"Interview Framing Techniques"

Framing an interview seems like an easy task but does help to know a few simple interview setups and the effect they have on your video and your viewer. First, the super wide-angle shot. This is an establishing shot. It's great if the environment plays a role in the interview or is something important to the interview subject.
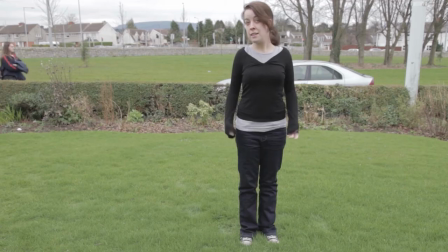Next, the wide or full shot. This shows the interviewee from head to toe. It'll usually be used to show the subject in some sort of action that requires the whole body. This shot shouldn't be used for too long because it creates an emotional distance between the viewer and the subject. The medium shot includes everything from just below the waist or just above.
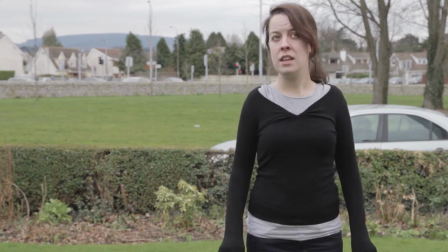This shot allows some background to remain, but focuses more on the subject. It also allows us to see their hand gestures and body language, which is great for subjects who express themselves with their hands. The medium close-up gives us a much more intimate perspective. We're seeing head and shoulders and getting little background.
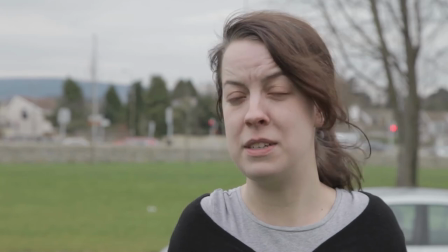It's all about the subject at this point, and works well for drawing the viewer's attention to what's being said. The close-up, or headshot, is just the head.
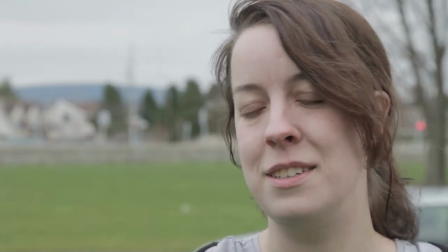It's even more intimate than the medium close-up. This shot should only be used for emotional moments as it removes background almost entirely and it's almost uncomfortably close.
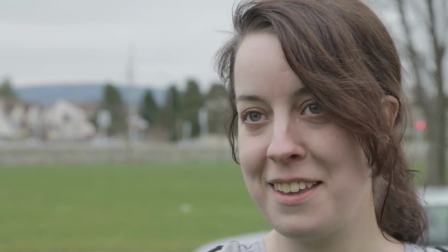It's not a good idea to frame a whole interview this way but if an emotional point is being made it can really help to just quickly zoom in and get that emotional point on camera. There's one more framing technique but first let's look at a few simple rules that'll help improve your shots.
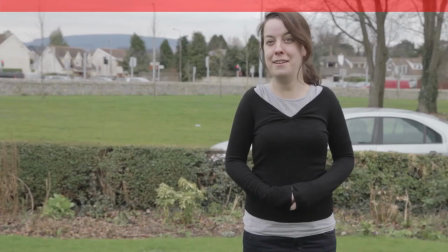First headroom. It's always a good idea to leave a small amount of space between the subject head and the top of the frame. If you leave too little headroom it means you're cutting them off of the forehead too much and they're talking up into the camera and you're almost looking down on them. Looking room is another key point. If the subject isn't looking directly into the camera and for an interview they really shouldn't be, put them to one side and let them talk diagonally across to the interviewer on the opposite side of the camera.
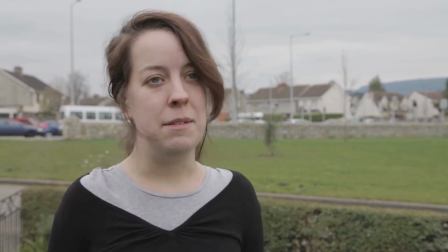If you do it the other way around though, it looks like they're talking to a wall. You should also have the camera at eye level. If it's shot from above, you'll feel like you're looking down on the subject. If it's shot from below, you'll feel like you're looking up to them or that they're very important. Finally, the super close-up which can be used to reveal a detail or for this.